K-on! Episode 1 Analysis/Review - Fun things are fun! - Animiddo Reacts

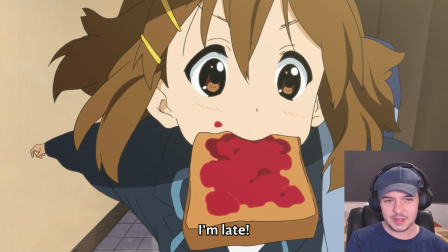Noticing the piece of toast on the table, grabbing just a piece with some jam or jelly, and then just running out, right? Classic anime protagonist toast in the mouth type energy. It's a trope for a reason. It's a classic for a reason. It works. Again, and I think that this is just kind of identifiable for everybody.
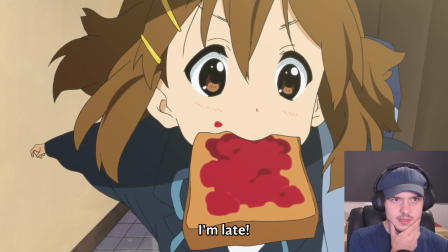Like, it seems like unless you're a very specific type of person, at some aspect of your life, you're going to feel rushed and like you need to catch back up with everybody, and this is like signifying that. It's relatable is my point. But either way, I haven't dropped the kicker of the scene, right? Which is that she's an hour early.
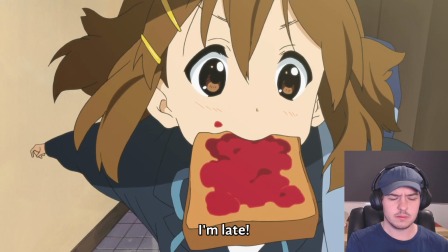She read the clock wrong. Which I don't know how that's possible because she looked at her alarm clock, which was analog, and then looked at her digital phone.
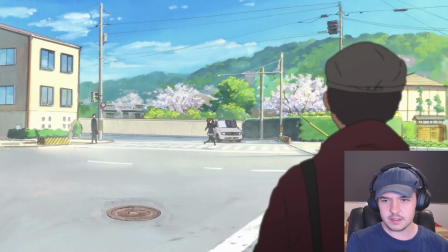So she had two chances and still fucked up. And it goes without saying, but the soundtrack here is immense. Carries this first scene. It's almost like Yui's theme in a lot of ways, I think, this particular track.
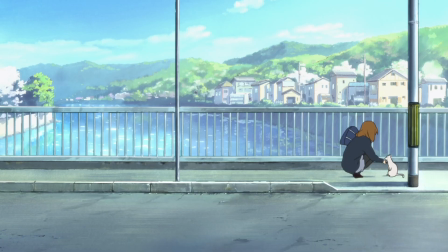And it's great, right? Because, like, let me hide myself for a second. Because she's in, like, such a rush, but she still, like, stops and smells the roses, pats the cats, all that normal good protagonist stuff, right? She just goes a mile a minute and she doesn't know where to begin on anything. She just kind of, she's like a puppy.
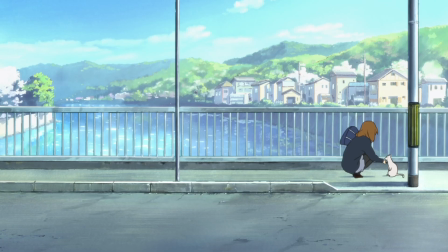She just kind of goes wherever her mind tells her to go.
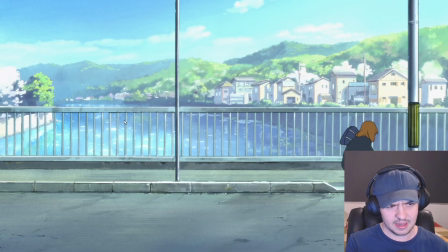The best example of this is in the next episode where she's crossing that crosswalk and then gets stopped and distracted by two different things. As well as I think she tries to buy a guitar and wants to buy some clothes instead with the money she's got. Like, she doesn't think very much, and I find that endearing. I don't know. I wonder which one is the anime protagonist, guys.
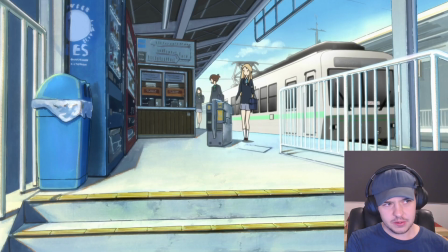I wonder. There's Mugi in the back for those that missed it. Sumugi, of course. She seems like she's a bit early as well, if she's passing the same path as Yui at the same time.
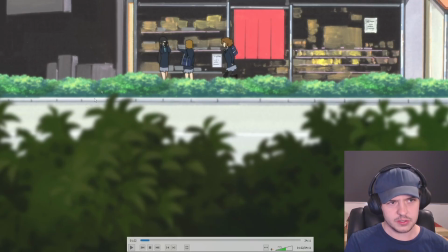Ritsu and Mio as well, taking a photo. Of course, Mio's got that thing with the camera going on all through season 1 pretty much.
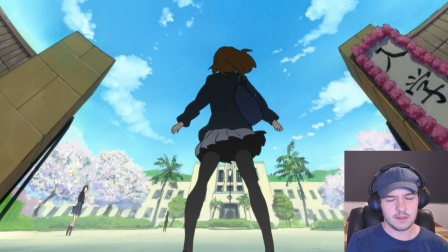And I invoked Kill la Kill, which actually came out after this, but this feels very Gainax-y. It feels like, she's about to overthrow the establishment. But I guess it works for the intents and purposes of the show insofar as she's tackling this challenge head on.
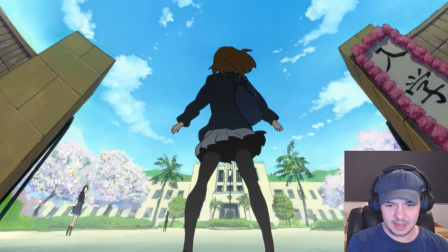She's ready for it, whatever it may be, even if she doesn't know what it is yet. But again, much like her flip-floppy personality, we get into the actual stage of what high school and what being a high schooler means, joining a club, making new friends, forging bonds, becoming yourself.
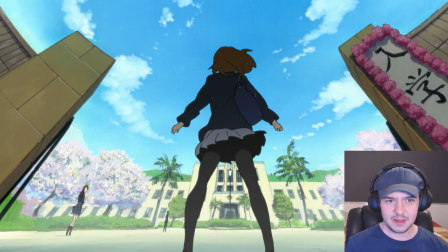and she gets overwhelmed by it all those kind of posters in her face. She has the best intentions, but she can't quite, make it all the way through yet.
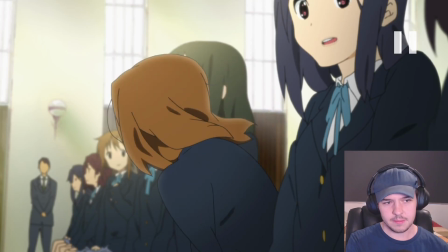And yeah, I mean, we're just gonna watch some of this stuff verbatim. It's some of the best character animation I've ever seen.
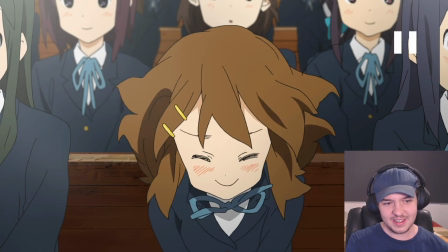Like, holy shit, is it good? Look at the hair go, man. Like, you're telling me you're not loving that?
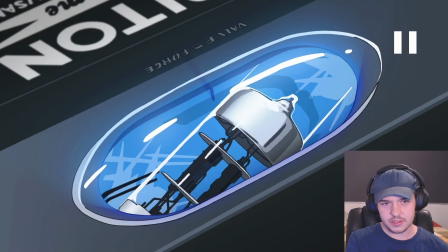I mean, the opening honestly deserves its own video.
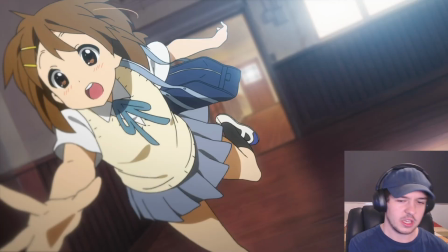Yeah, I mean, again, I said it's very much like that Kyoto Animation kind of names on screen, character introduction type opening. Perfect for, again, a slice of life show of this ilk, with some really slick animation on the guitar playing as well.
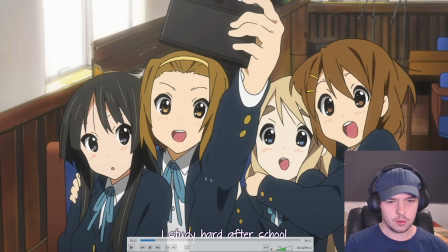And yeah, just in the order there of this shot, we have Ritsu pulling in both Mio and Mugi before Yui joining later,
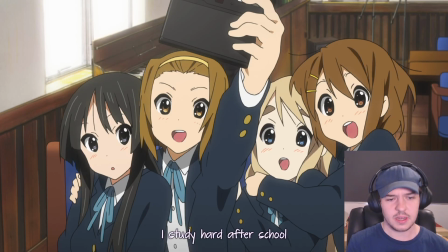which kind of mirrors the events of the episode, which is a nice touch. Here I'm going to say something somewhat controversial. I prefer the Yui singing stuff to the Mio singing stuff. I guess Mio's always come across as a little bit more of a production. Like, it feels like she's a professional because Yoko Hikasa is, right?
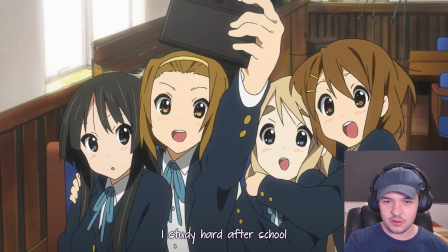She's very good at this. Where it feels like Aki Toyosaki is a voice actress first, right? Where I think that adds to the quality of the songs. Like, I think imagining Yui performing them is better than the songs probably sounding better, which they do through Mio.
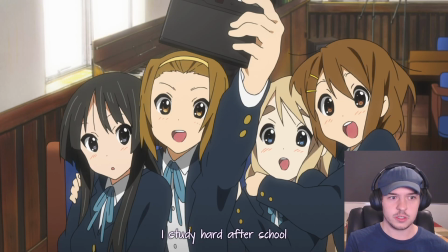That being said, I think the preferable version overall is the two of them singing together. I think that's when the kind of whole band really clicks. Something I really like about all of the K-On!
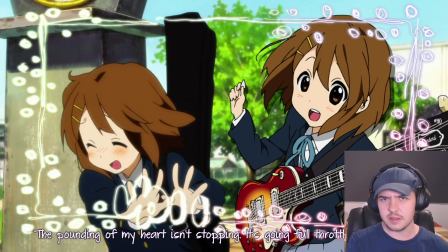Openings, in contrast to the endings, I feel like they're all diegetic. I feel like this is something that they made in universe, you know what I